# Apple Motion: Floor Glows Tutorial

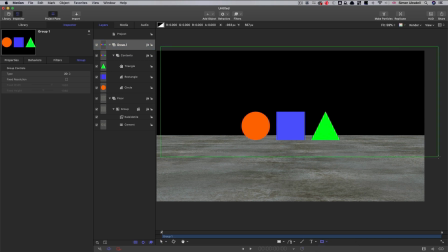Just going to draw it very roughly initially, something like that. So let's come to its size. Let's make it nice and wide. Let's go for 2500. And the height, I want to be 1000 pixels.
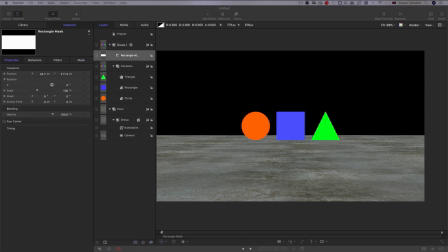And then I want to come over to its position. And I want to set its Y. Let's center that up, actually. And then let's set its Y position to positive 500, because that's half of a 1000. So now, this is not going to look quite right because we're not yet in 3D,
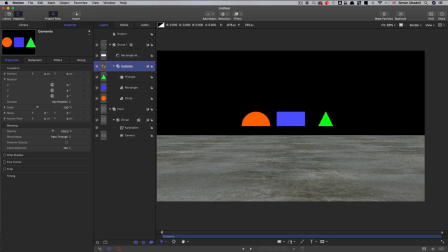but we can take this contents group and we can animate it through that mask. So I'm going to come to the first frame and I'm going to hit a keyframe and I'm going to have a Y value of negative 150.
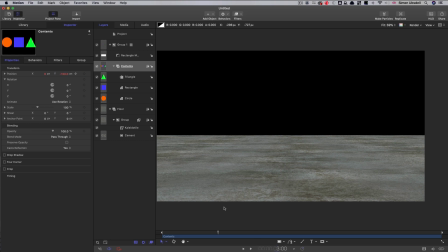Then I'll step forward to 3 seconds on the timeline and set that to positive 125. And now if we play that, you'll see that those shapes are rising up through that mask.
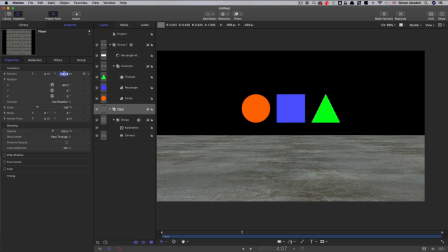They're not quite right in relation to the floor, because you remember we sort of moved that floor down to there.
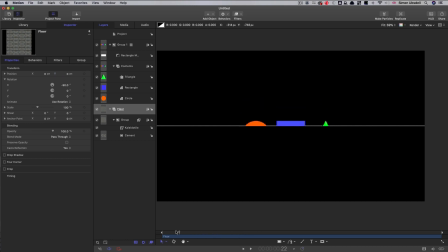So if I put it at zero, you'll see that those shapes actually rise out perfectly out of that floor.
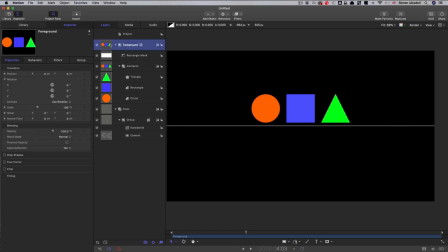So I've renamed that enclosing group as foreground. I'm going to close the floor to make a little bit more space here. And now let's look at making these objects glow. So to do that, I'm going to make a clone of this foreground group. So right-click, make clone layer, and that makes a new group there.
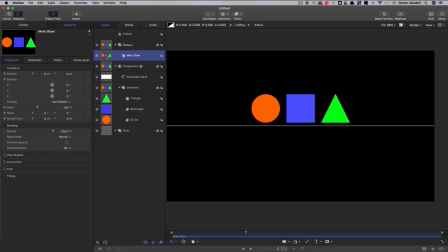So I've renamed that clone as main glow, and let's add some filters to it.
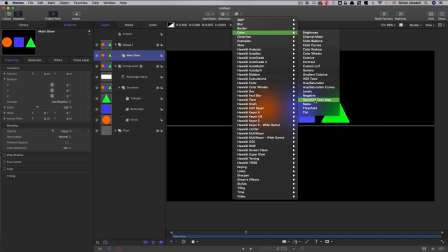So first of all, I'm going to come over and select color, OpenEXR tone map, and also filters, blur, Gaussian blur.
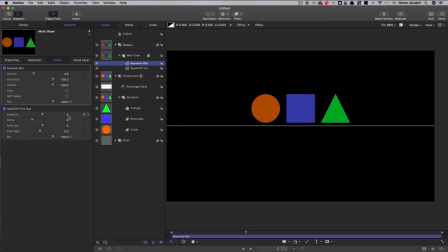So the OpenEXR tone map, I'm going to set the exposure to 3. And then this Gaussian blur, I'm going to set the value to 32. Then I'm going to duplicate that Gaussian blur, right click duplicate.
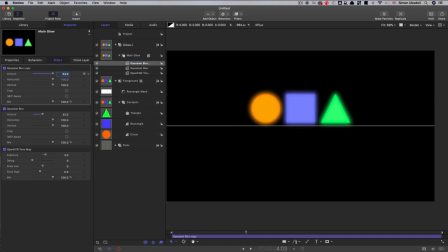And I'm going to set this value, this new value to 64, and the mix value to 50. I'm sure you've seen me do this before, but it's quite a handy trick really to create a sort of instant glow.
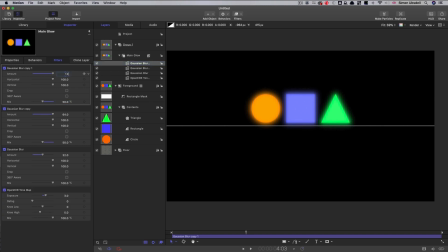Let's duplicate it again. Let's set this one to 128 and the mix value down to 30. You can see how this is all building up quite nicely. And then let's duplicate it one more time, set this to 256 and the mix value down to 20.
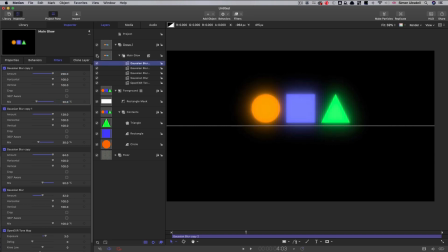And the overall effect of that is really quite nice. You've got this glow effect. And finally, I'll select the clone layer and switch its blend mode to add. Just gives us a little bit more punch on that. So I think it's about time we switched to 3D.
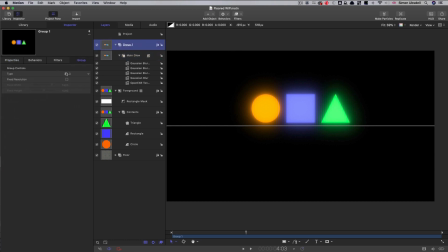So I'm going to take this master group here and switch that to 3D. I'm also going to switch my floor to 3D. And then I'm going to add a camera. I just want to have a little bit of extra rotation on this so we can look down at the floor.
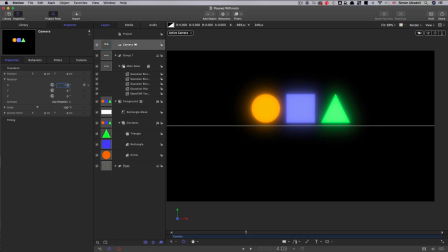So I'm going to have a negative 12 on X. And now we're looking down like that.
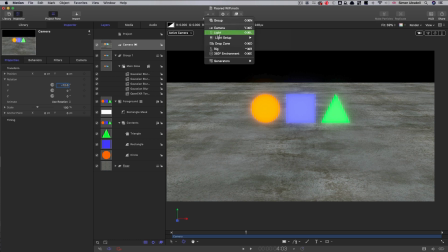I might also just at this point add a light so it's all looking a bit more convincing.
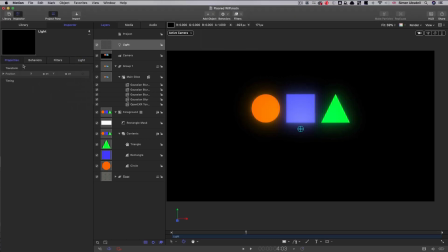Let's just move that light so it's actually illuminating our scene.
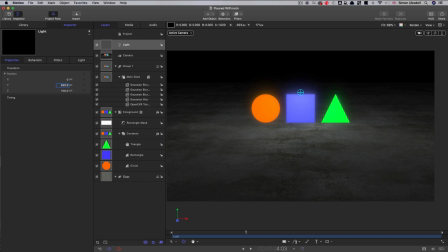Let's come to its Y position and set that to 250. And it's just giving us a nice overall light on the floor there. But what I also want to make sure I do is that this group here that's got everything apart from the floor, I want to come down to its lighting, and where it says inherited,
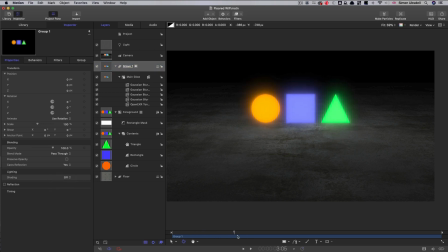I want to turn that off because these are self-illuminating elements and we don't want them affected by the lighting itself. So now let's look at creating some reflection. And to do that, I'm going to make a clone of that foreground group. So right-click, make clone layer. And it's made a new group.
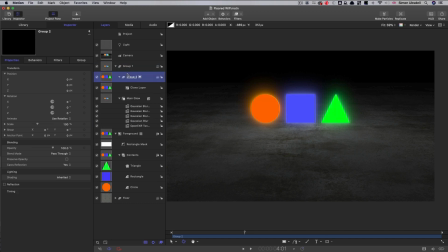I'm just going to drag that out to the top there.